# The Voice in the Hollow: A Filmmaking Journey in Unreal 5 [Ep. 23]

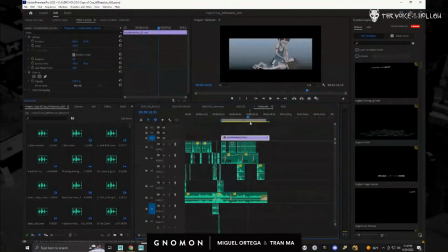(13:49)
And we want to go back and reevaluate some of this stuff.
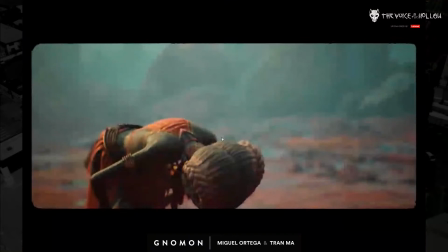(13:53)
So we've been just doing like tests to see how we could get the background to look better.
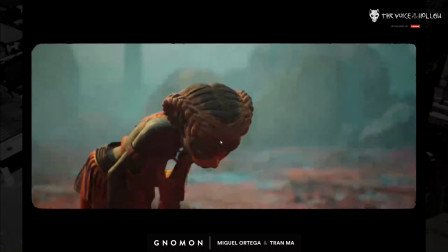(14:01)
And one of the things that we're trying to do is trying to break away from just trying to make this look like a one-to-one version of Africa and just kind of make it a little, however the hell we want to make it. So we were thinking of ways to art direct this more.
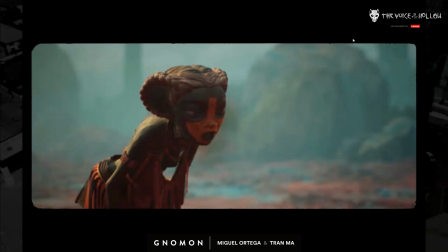(14:16)
And I really like the idea of these giant round stones that would just be placed around and having the ground be really red.
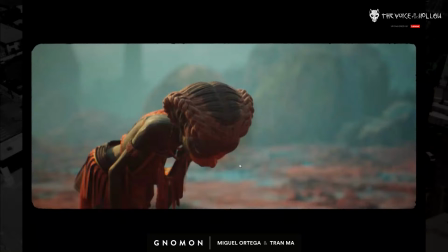(14:30)
Now that sounds fantastical, like when you look at this color, but where this tribe in particular is from,
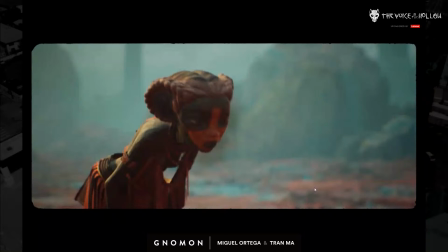(14:36)
they actually do have a red soil where this tribe is inspired from. They do have a red soil, and they use it on their skin because they do not bathe. It's against their culture, but they use this soil to kind of clean their body.
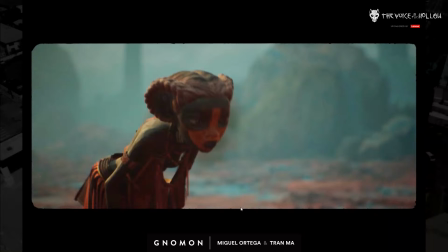(14:55)
So we were like, okay, let's push the red soil and then put like a blue,
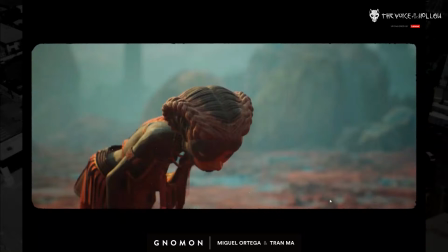(15:00)
I don't know, like a calcium or like some sort of weird minerals on the ground to break it up.
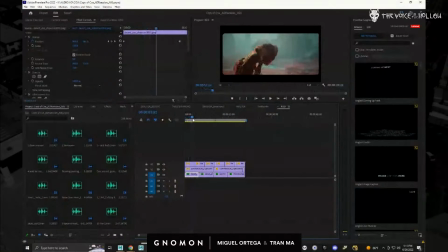(15:08)
So I like this look much more than this look. Yeah, I agree. I hate that shot. Yeah. And this one, like the camera angle definitely looks better here, but we feel that the colors just
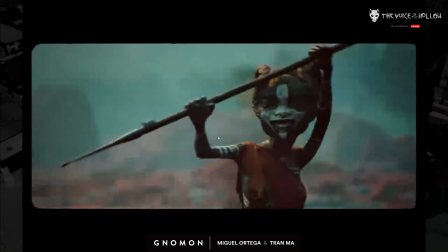(15:28)
are much nicer here.
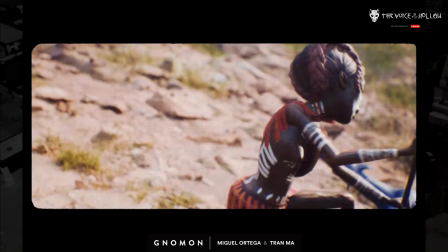(15:33)
Are they metahumans? No, they're not metahumans. Nothing we do is metahumans.
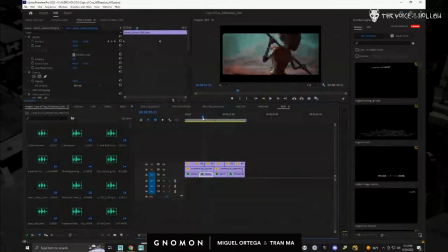(15:39)
This is all custom.
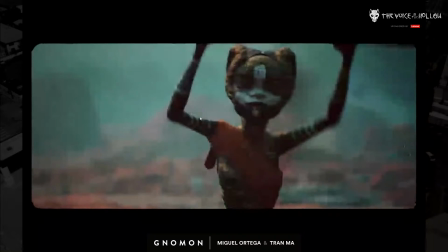(15:41)
Well, all the new stuff that MetaHumans came out recently seems really cool, but we didn't have that option.
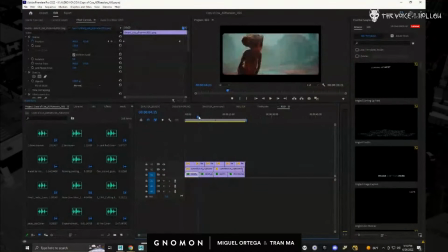(15:48)
Yeah, we're not against it. That's not what we did. Yeah. Like that whole scan to metahuman, we're
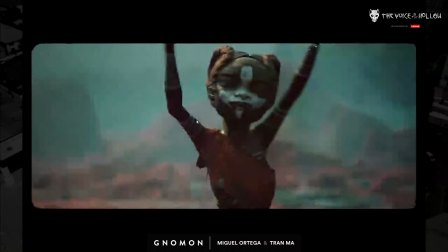(15:57)
very interested in that for our next project.
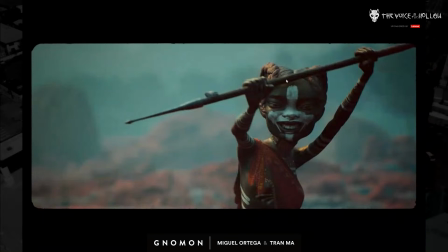(16:02)
Like, could we transfer a stylized face into metahumans? We'll look into it and see.
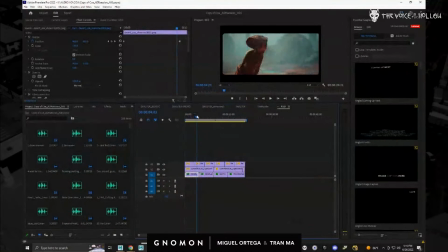(16:07)
But anyway, you could see where I like this color palette much more than this one, or at least I feel that it fits our style much more.
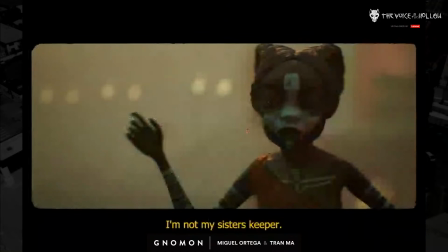(16:21)
Because all these other shots I really like. This is another thing that we have to figure out. If you look carefully, there's like a ghost trail that is being left here.
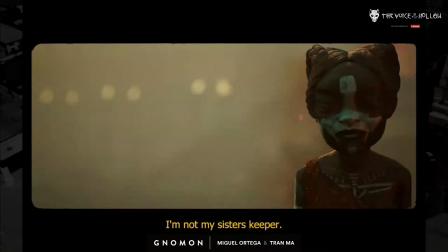(16:33)
You see that right there? Yeah, it's left behind from the fog.
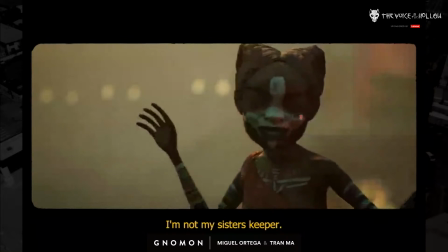(16:37)
Which, So I need to figure that out.
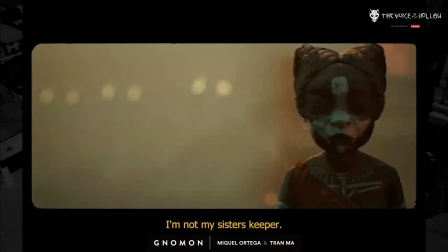(16:42)
I thought that maybe if I did the path tracer, it would work, but when you do path tracer, the fog disappears right away, so that's not a solution. So I need to figure that out. I may need to render it twice
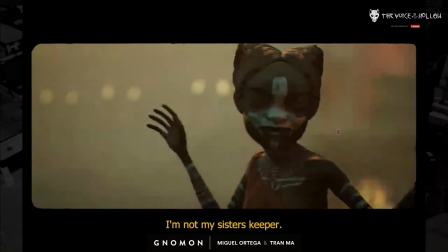(16:56)
without the character and with the character, and then just comp them on top, which would be a pain in the ass, but that may have to be a thing.
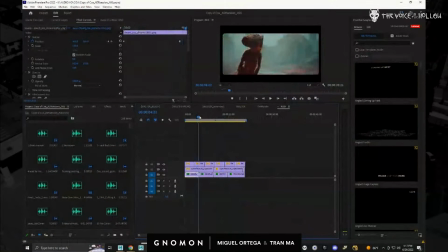(17:04)
So anyway, that's where we're at. So we're thinking of redoing this environment. Not thinking about it, we are going to redo it. And when we were thinking of how to do the aesthetic, we did end up using some AI, like that Mid-Journey, to try to come up with a look.
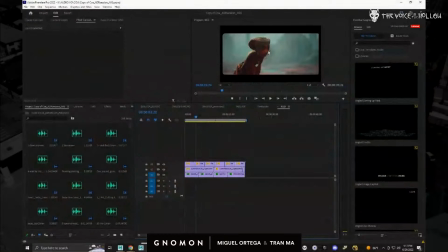(17:23)
We wanted to try to take advantage of that. And I'll pass this on to Tran, and she could show you some of the stuff that we did.
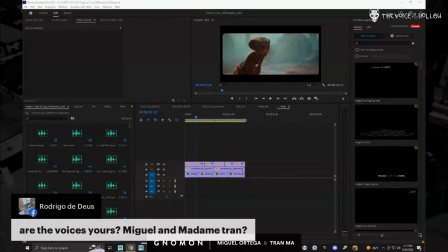(17:32)
let me. Are the voices ours? No, the voices are all. It's an all African cast from Tanzania. So I wish I knew how to speak fluent Swahili. It'd be pretty awesome. Yeah. But I don't know how to speak.